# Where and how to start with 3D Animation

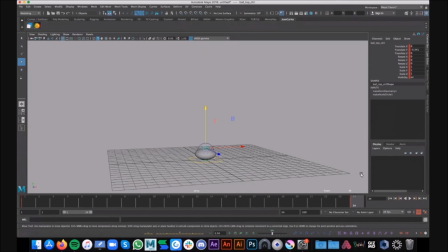the energy again you have to understand what's happening right so you have to understand that the energy has to be released somehow to make sure that the ball bounces back up again so in order to do that in frame two we have to make sure that the ball is really really really stretched
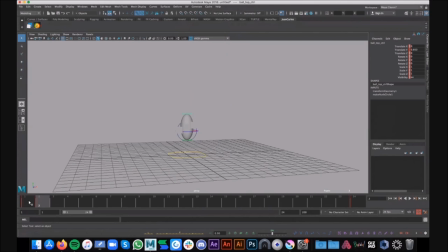something like this right it's just one frame of a difference but this you know it's going to make the ball look really really squashy and really fluid and really organic and then here's the other thing we have to understand that that energy has to
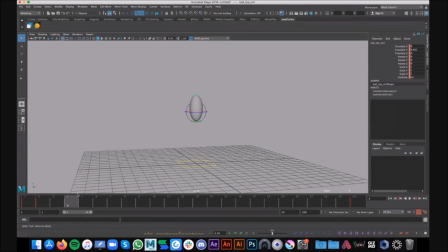dissipate through time so it won't make sense that the energy dissipates like for this long you know you can see how the ball is coming back to its default position at the top of the arc i feel that that energy has to go somewhere before before reaching the top of the arc
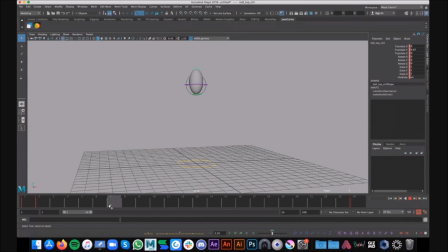right so maybe around frame seven this controller has to be zeroed out just to make sure that the ball comes back to its original shape okay right original shape and then I want to
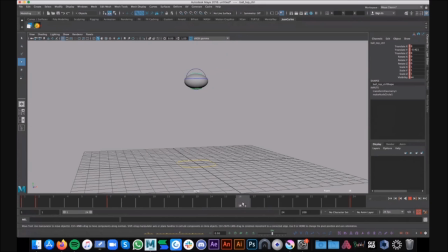preserve that original shape here maybe until frame 17 so I'm going to add another pose here which is going to make sure that the ball holds its shape from frame 7 until frame 17 and then again you have to understand
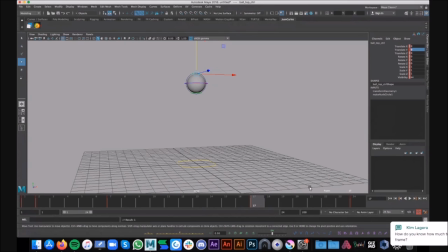that when the ball is coming down it's going to gain momentum and energy so all that energy is going to drag the shape of the ball like this So in frame 23,
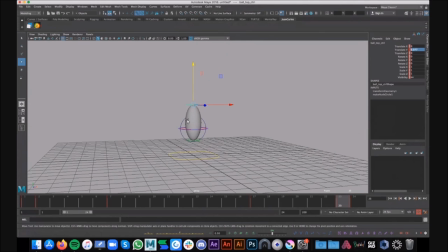the ball is going to have its longest shape because all that energy is traveling through the ball, and then all the air resistance and all the drag is pushing this part of the ball upwards, making it look like this.
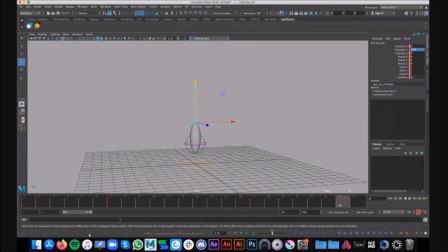There's a question from Kim. Sure, sure, sure. how do you know how much those glass stretch per frame oh that's a great question this is something that you learn from observation right so what I'm doing here is something a little bit more exaggerated because this doesn't happen in real life like you would never see a a basketball you know bouncing
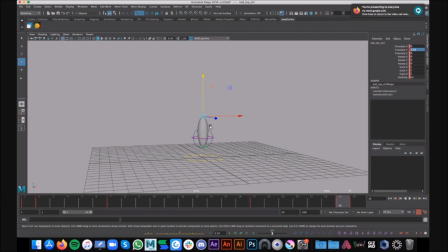I mean deforming as much as I'm doing it here you can be more conservative in the you know in the amount of squash and stretch i'm doing this just to show you how the principle applies uh but
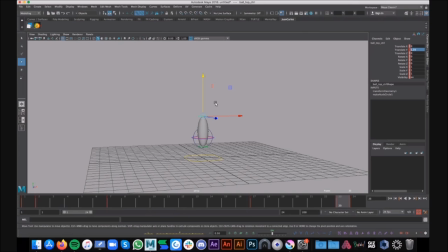you know and this is a great question because the squashiness and the stretchiness of an object is defined by the material of the object right so maybe a golf ball wouldn't deform as much or a ping pong ball wouldn't deform maybe at all you know when it's contacting the ground uh but maybe a
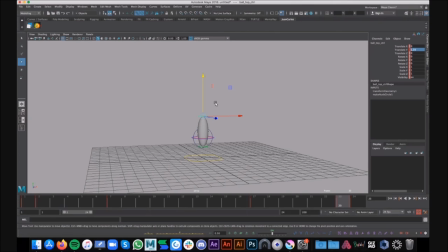beach ball you know will be more squishy and will have more you know of that you know kind of robbery feel organic feel so this is you know not a regular ball that i'm doing here because i'm exaggerating the concept here just
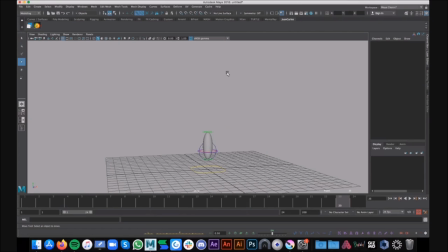to make sure that it you know it's understandable but that's a great question and the short answer is it depends on the material and the physical properties of the of the ball all right or or even you know how
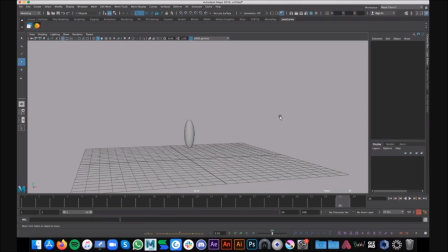cartoony you want it to look so let's say in movies like hotel transylvania you know animators use a lot of these i didn't work on hotel i was at sony before uh but i saw a lot of my fellow animators you know using this principle like you know all over the
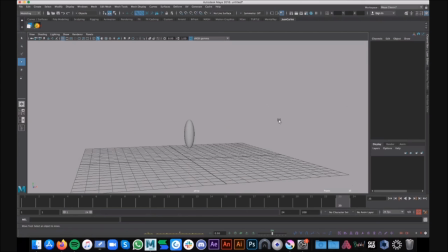top because that's the style of the of the movie so when you see the ball in in motion see it looks like like this it feels you know a little bit more squishy a little bit more cartoony a little bit